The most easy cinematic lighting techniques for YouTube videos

Yo, what's up guys? My name is Kazim Daniels, aka Wonder, and this is how I light up my scene from looking like this to this.
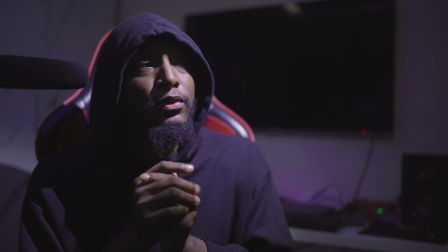11s
Wonder. Now let me shock you. For my key light and my fill light, I've been using a torchlight.
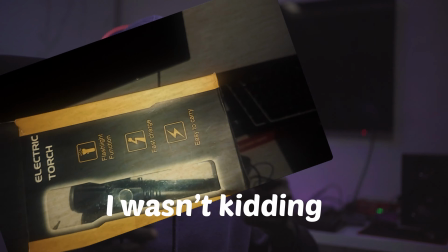18s
Don't tell anybody. Okay, just kidding. I've got these amazing torchlights I recently got my hands on.
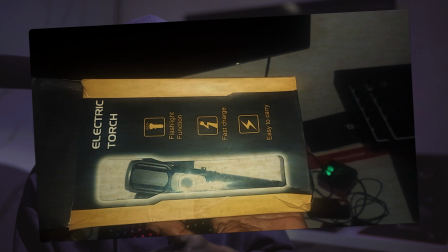23s
The cool thing about lighting is there are no strict rules. It's all about trying things out. So for this video, I decided to brighten things up with two torchlights I found at the store.
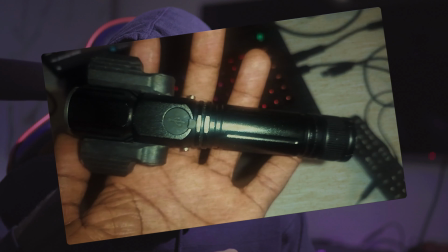31s
I walk into the store and discover two fantastic torchlights. I asked the storekeeper if I could check them out, and to my surprise, I love how gentle they are when turned on. The brightness level is actually something I can make use of. One other cool thing is the control feature that lets me adjust the brightness as I need.
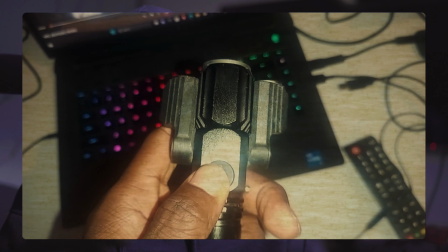46s
But here's the surprise, they aren't your regular torchlights. These babies come with a USB Type-B cable so you can charge them while they are still on.
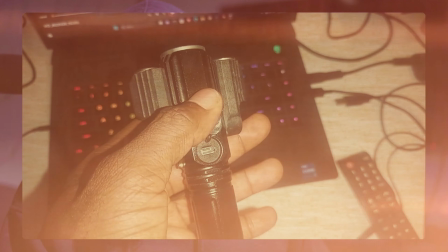52s
I don't see them as ordinary torchlights, they are superheroes of lighting. Instantly, I made a transfer and I told her I need these two lights. I paid for both lights and these are the lights that I'm using today. Now your pocket might not be flamboyant enough to get certain light gadgets due to financial constraints. You can actually improvise. Make do with whatever you have, practicalize, and just find your way around it. You don't even have to wait till you have the money. Now, when the money comes to get these lights, you can go purchase them. So we're going to be starting with a key light, which is your primary source. After setting up our key light, we will proceed to adding a fill light.
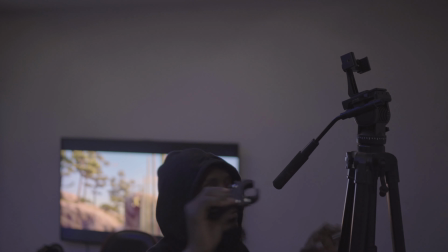89s
I began by attaching the flashlight to my tripod, using the tripod as a stand.
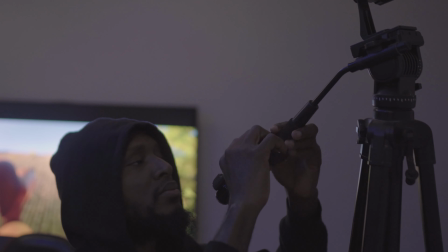94s
This is me just improvising.
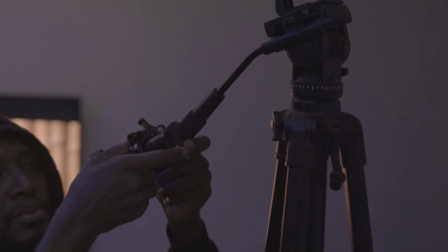98s
After tightening it up, you can see the flashlight can be turned, making it easy to point the light wherever you want.
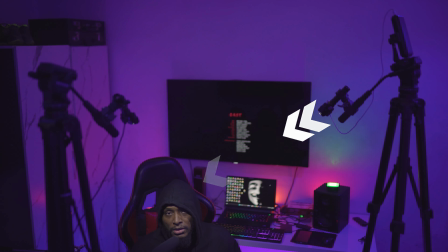104s
So I positioned my key lights at a 45-degree angle to the side and slightly above the subject, thereby creating that flattery and natural look.
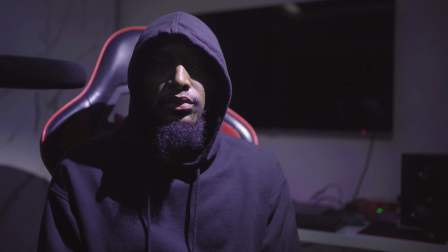111s
This angle allows the light to create shadows that add dimension to the subject's features, highlighting contours and providing a sense of depth.
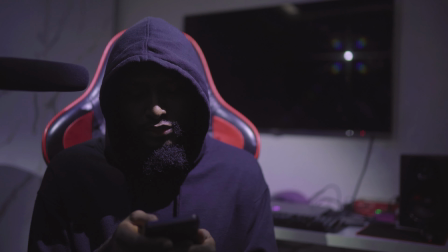119s
This has minimized that harsh shadows and produced a soft, appealing illumination.
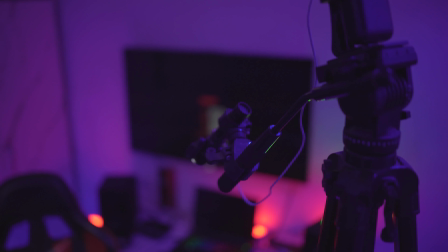124s
Experimenting with the height and angle can further refine the lighting to suit the specific characteristics of your subject and the desired mood of the scene.
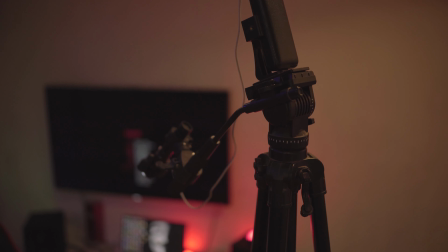131s
Think of the key light as the main character in your video's lighting story. It's the star of the show, ensuring your main focus steals the spotlight.
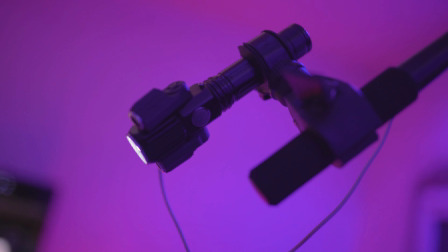138s
You're in control. Move it, brighten it, soften it up, and bam! Your video is all set to sparkle.
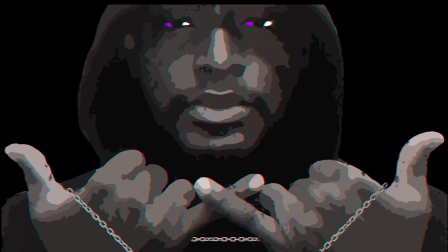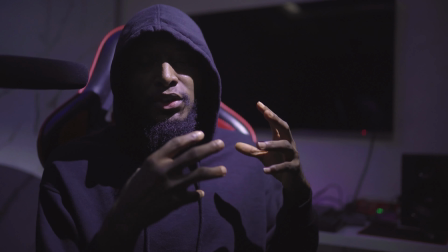150s
This is actually cool for the side of the face that it's lighting.
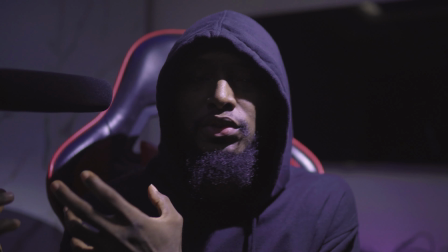153s
While being cool, it has kind of introduced shadows on the opposite side, thereby creating this cinematic look.
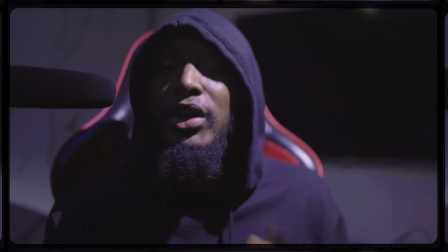161s
If we were to be shooting a movie now, this would have been a very dope shot. So to help reduce the shadows that are created from the key light, we'll be introducing the fill light.
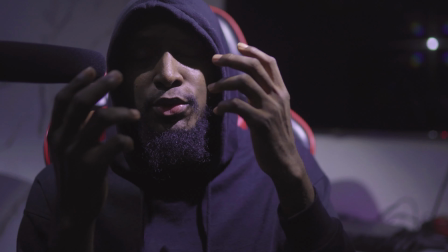173s
The fill light is like the sidekick to your main light. It helps to even out shadows on your face, making things look smooth and natural.
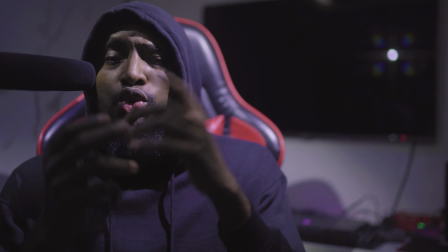180s
It's like a friendly companion that works with the main light to keep your video looking balanced and pleasing to the eye.
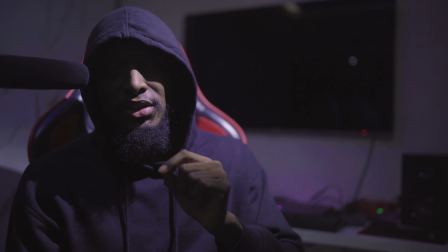185s
So introducing the fill light now, you will notice that the image quality is way better than what it was when we had only the key light.
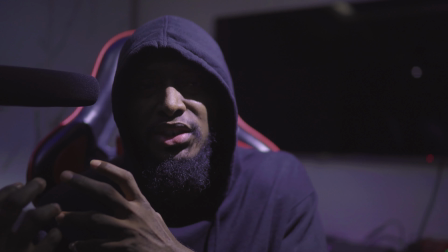191s
That is what the fill light does. It removes the shadow or reduces the shadow depending on what you want, the kind of feel you want to create.
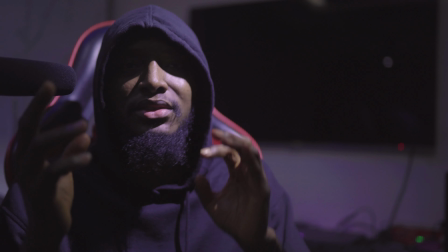199s
But let the brightness level not be too much. Play with it and ensure that it is not too harsh for the camera.
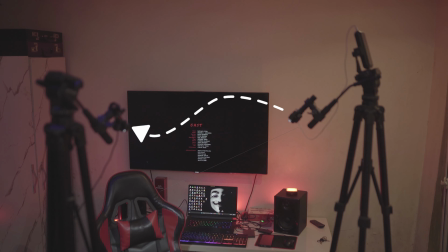205s
The best way to position the fill light is generally on the opposite side of the key light. These will help to soften the shadows created by the main light source, which is the key light.
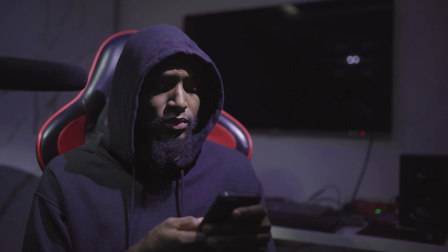214s
This placement provides balanced illumination, reducing harsh shadows and creating a more pleasing and natural look on the subject.
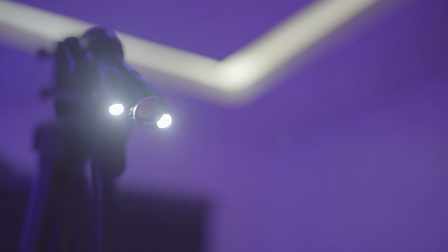221s
Experimenting with angles and intensities will help you find the perfect position for your fill light based on the desired mood and style of your video.
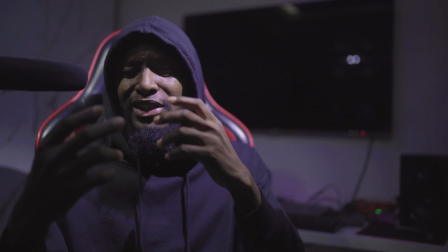228s
Now for this shot, I've decided to make the shot have a little bit of shadow, just to create a bit of cinematic look.
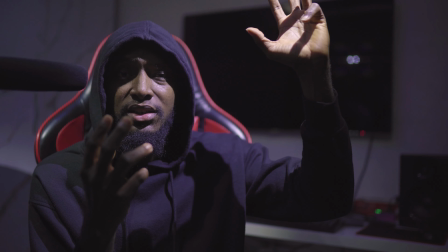235s
So if you notice, the intensity of the key light is way higher than the one of the fill light.
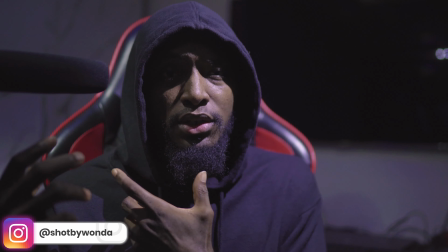242s
Why? Because I still need that little bit of shadow. I don't want it to have the same feel as the key light.